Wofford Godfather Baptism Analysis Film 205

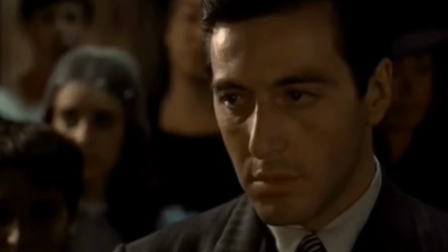245s
The amount of thought that went into it serves to further undermine Michael's place in the church, coming to a head in the line of questions the priest asked Michael, beginning with, do you believe in God?
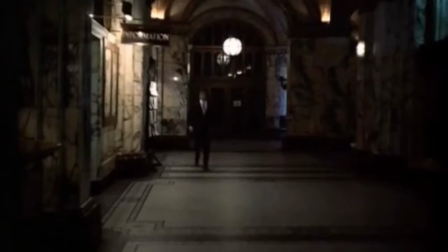257s I do. Do you believe in Jesus Christ, His only Son, our Lord? I do.
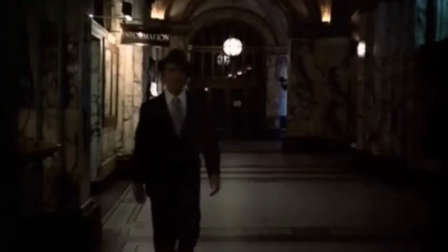263s Do you believe in the Holy Ghost, the Holy Catholic Church? I do.
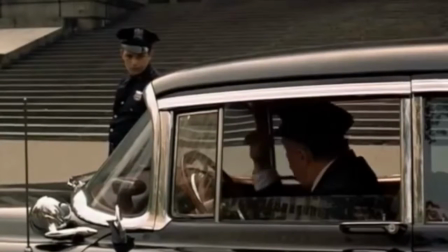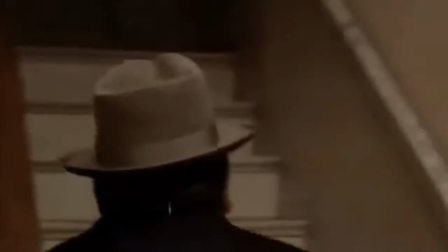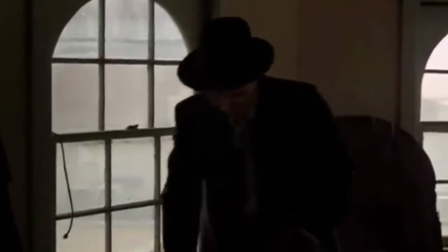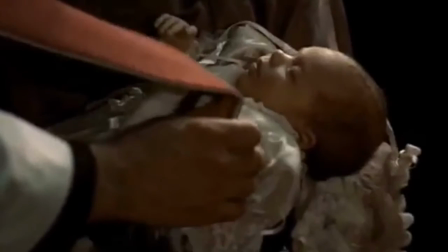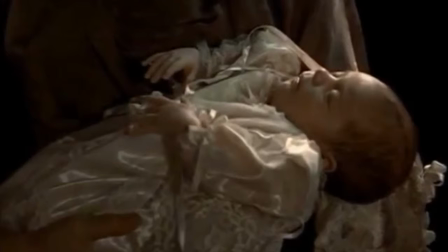298s
All hitmen have now been fully introduced and the scene is moving towards the finale. The constant motion of the characters is again shown to be compared to the immobility of the people in the church.
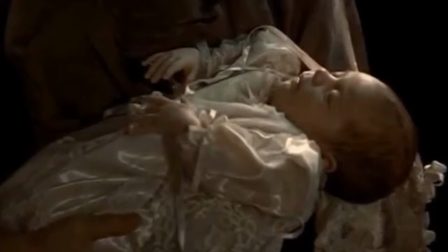311s
This can be seen to show that despite his not moving, Michael is fully in control of the situation and his plans are being carried out. Further, the gunmen are replaced by a close-up on the baby, something usually symbolizing life, purity, and innocence.
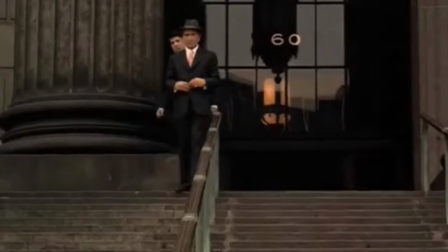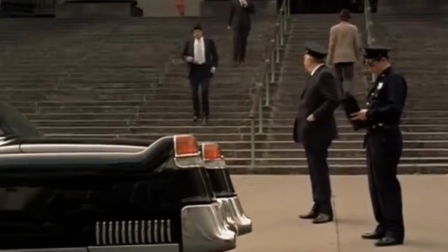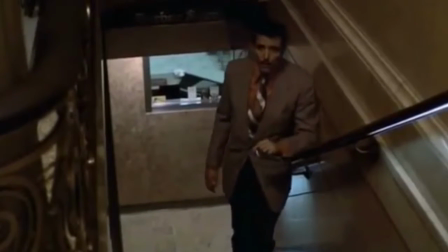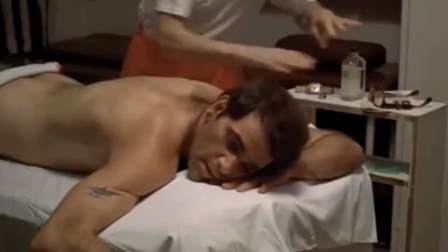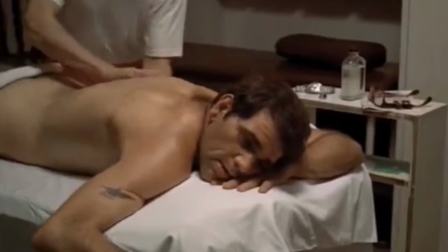363s
As the killers, all assume their final positions the crying baby from the beginning of the scene comes back almost as a response to the violence to come the alternating images of killers and targets creates a suspense in the viewers as they know what is going to happen but it is now a matter
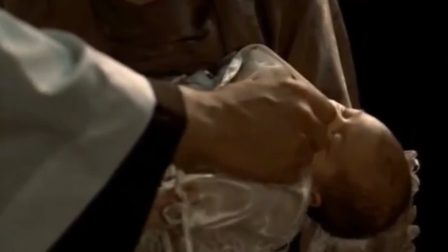381s of time Michael Francis Rizzi, do you renounce Satan?
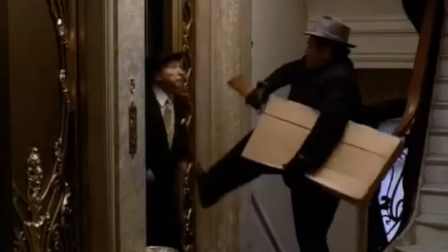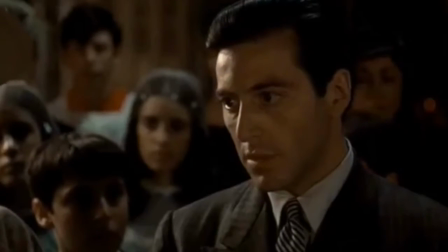393s I do renounce him.
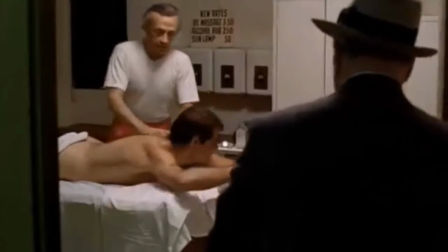397s And
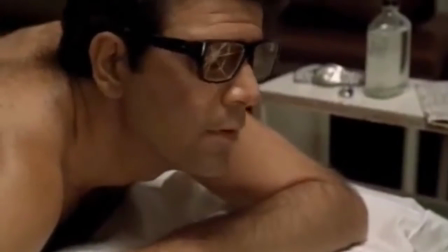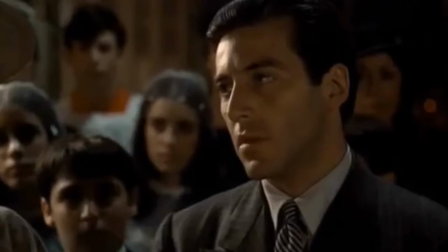404s all his works?
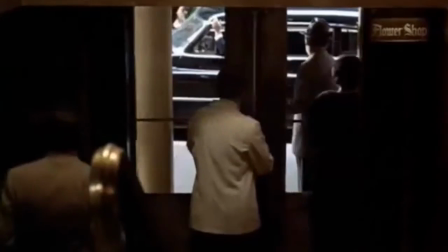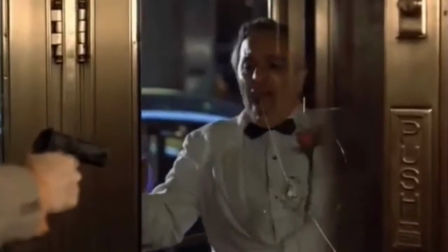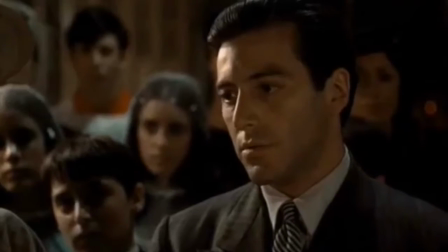419s I do renounce them.
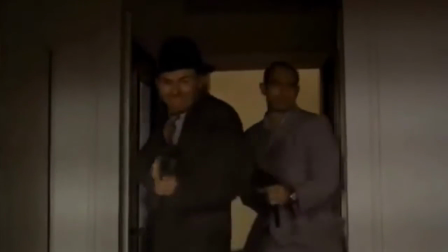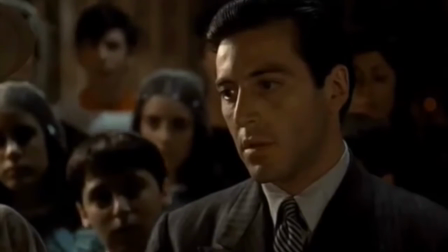426s And all his palms? I do renounce them.
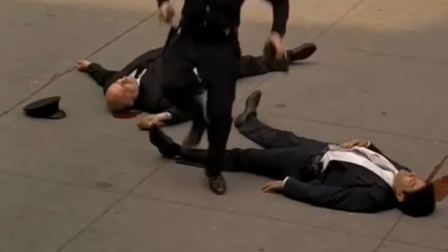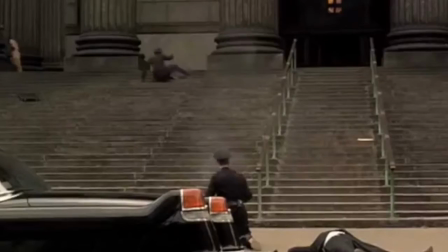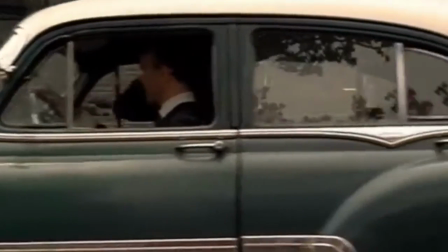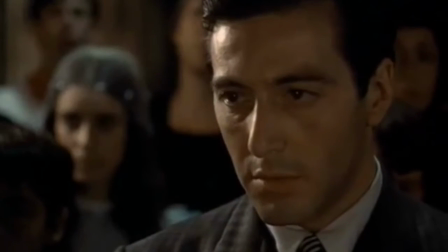448s You be baptized? I will. In hominem patris?
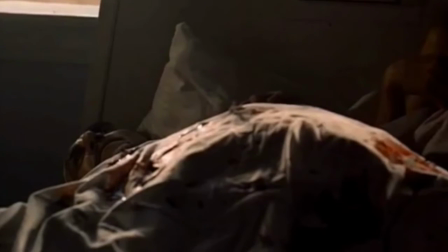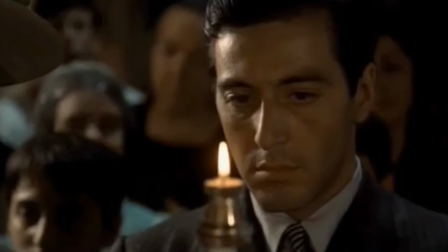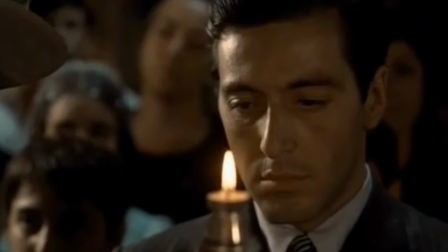463s
This clear juxtaposition almost directly addresses the difficulty and hypocrisy of the situation at hand. As he is asked if he renounces Satan, the first target is killed. The questions continue, each one paralleled by a death.
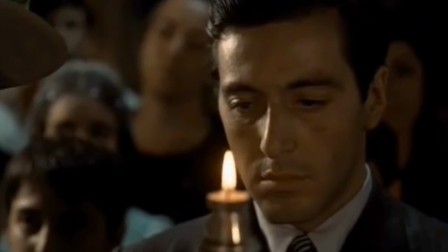480s
Each of these killings is carried out precisely and according to a clear plan.